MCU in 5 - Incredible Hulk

Keeping in theme. The Incredible Hulk, released in June of 2008, directed by Louis Leterrier, with a runtime of 1 hour and 56 minutes. 2008? Really? Starring Edward Norton, Liv Tyler, and Tim Roth. Special mention, William Hurt. So good. I forgot to do something. So, with a production budget of $150 million and a total worldwide taking of $263 million, it didn't quite double its money, this one. So this is where Marvel began to get the Hulk right. Yeah, they changed out actors later on after Edward Norton didn't do so well as Bruce Banner.
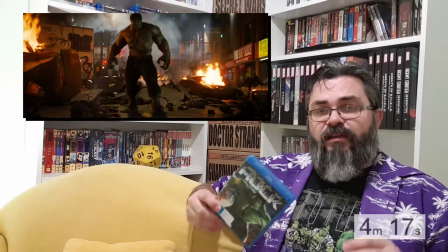44s
However, this is where they started to get the CGI right. This is where they started to get it all correct for how to present the Hulk and make him look good.
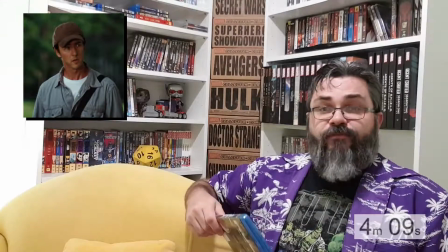53s
Now, Edward Norton playing Dr. Bruce Banner is quite good. I personally prefer the Avengers Bruce Banner, played by him.
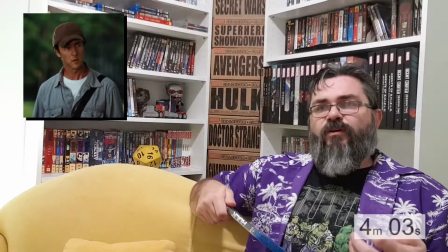60s
And Edward Norton plays that flustered, somewhat driven and genius level character very, very nicely.
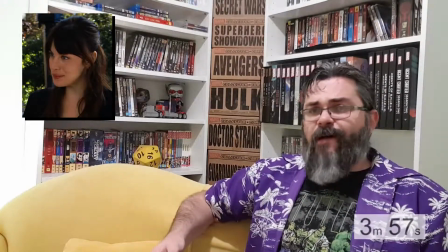66s
Liv Tyler. Okay, cool. I don't mind Liv Tyler. I don't know if she was utilised in this movie very well.
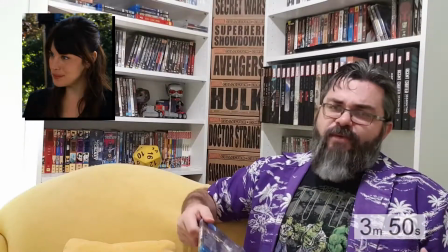73s
Liv Tyler's always good, but as Betty Ross, it's Betty Ross, not exactly a top tier character.
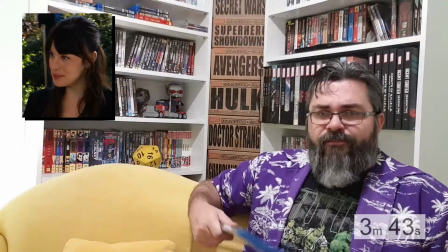78s
I like her in the movie. Her presentation of Betty Ross is quite good, but every time I think about the movie, I have to concentrate and try to remember not only was she in the movie,
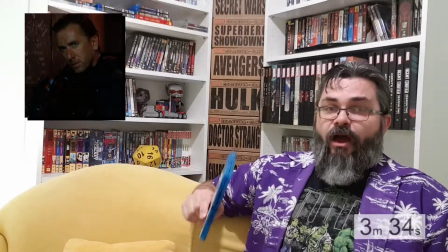87s
but who did she actually play? Tim Roth, however, is quite psychotic. I really like the feral nastiness of this character.
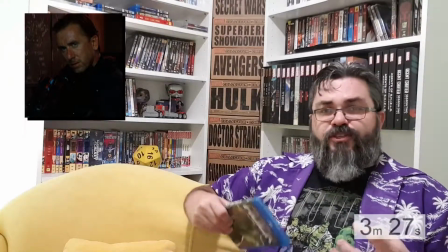95s
He's detached from humanity, but he's got such a hungering pursuit for combat perfection and the next big fight.
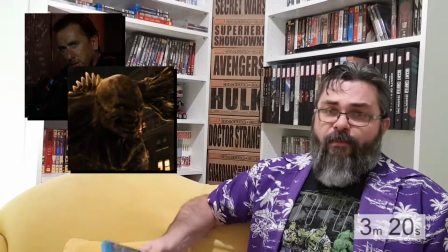102s
I really enjoyed the intensity of his character long before he became the Abomination. Yeah, alright, the Abomination, very cool design.
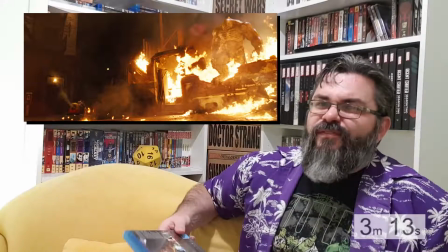110s
But at the same time, just another monster villain. So, I don't know. He wasn't exactly standout either. And of course, General Ross, played by William Hurt. How awesome is that? And for someone who's listed as a fourth person tack-on to the title, he's in it a lot. Something I do want to touch on in this one is the way that the tone and style of the movie keeps changing. The first two acts feel like a mix of The Bourne Identity and The Fugitive.
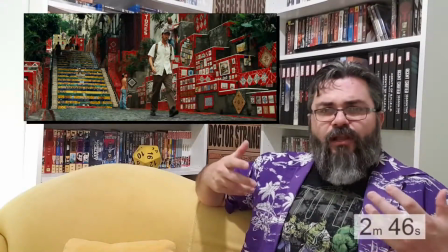136s
Just the way it's presented with both the music and the lighting and the shaky cam at times, and then the use of the static shots, and just the way the action and the chase and the hunt is filmed. Very, very reminiscent of The Bourne Identity and The Fugitive movie, and actually the TV show. Act 3, of course, is your monster mash, and it's just a big old monster punch-up. The late half of the third act, anyway. It's fun, it's what you came to the movie for, and I appreciated it at the cinemas. However, I do appreciate the first two acts much more than the final act now that I've watched it on home DVD.
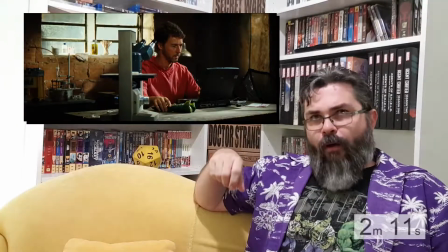170s
Or Blu-ray, in this case. The use of the music, combined with the way they shot these sequences, gave a real energy,
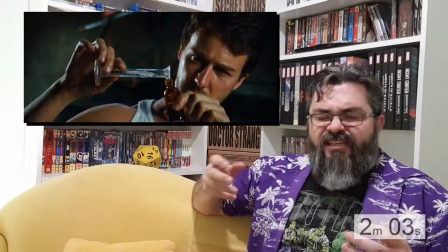179s
a dynamic pacing and urgency and intensity to what is really very mundane things. Filling up test tubes and having them spin on a little thingy felt quite, intrinsic and dynamic and exciting. It has no business feeling like that, but that's what they managed to do. That's clever. I like that. Having said all that, this is probably the slowest paced movie in the MCU. It really takes its time to boil up to the third act, which they kind of got to do. Because if you have the Hulk popping out too often, he loses potency. He loses his impact, so to speak. You never want the Hulk just being, oh look, the Hulk's back. He has to be a moment.
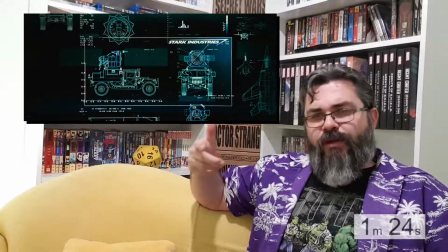219s
The dialogue's good. The tie-ins to the rest of the MCU and everything that's come before it, also very nice.
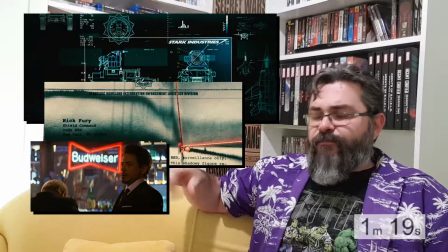225s
Lots of little Easter eggs, lots of little references. The acting's solid, on point, no real complaints there. There are some dud moments in the middle there. Betty and the Hulk hiding in the cave in the middle of the forest. Could have done without it. Really did slow things down more than it needed to. I know why they did it. It's the whole Frankenstein reference. But, it wasn't really that necessary and wasn't terribly engaging.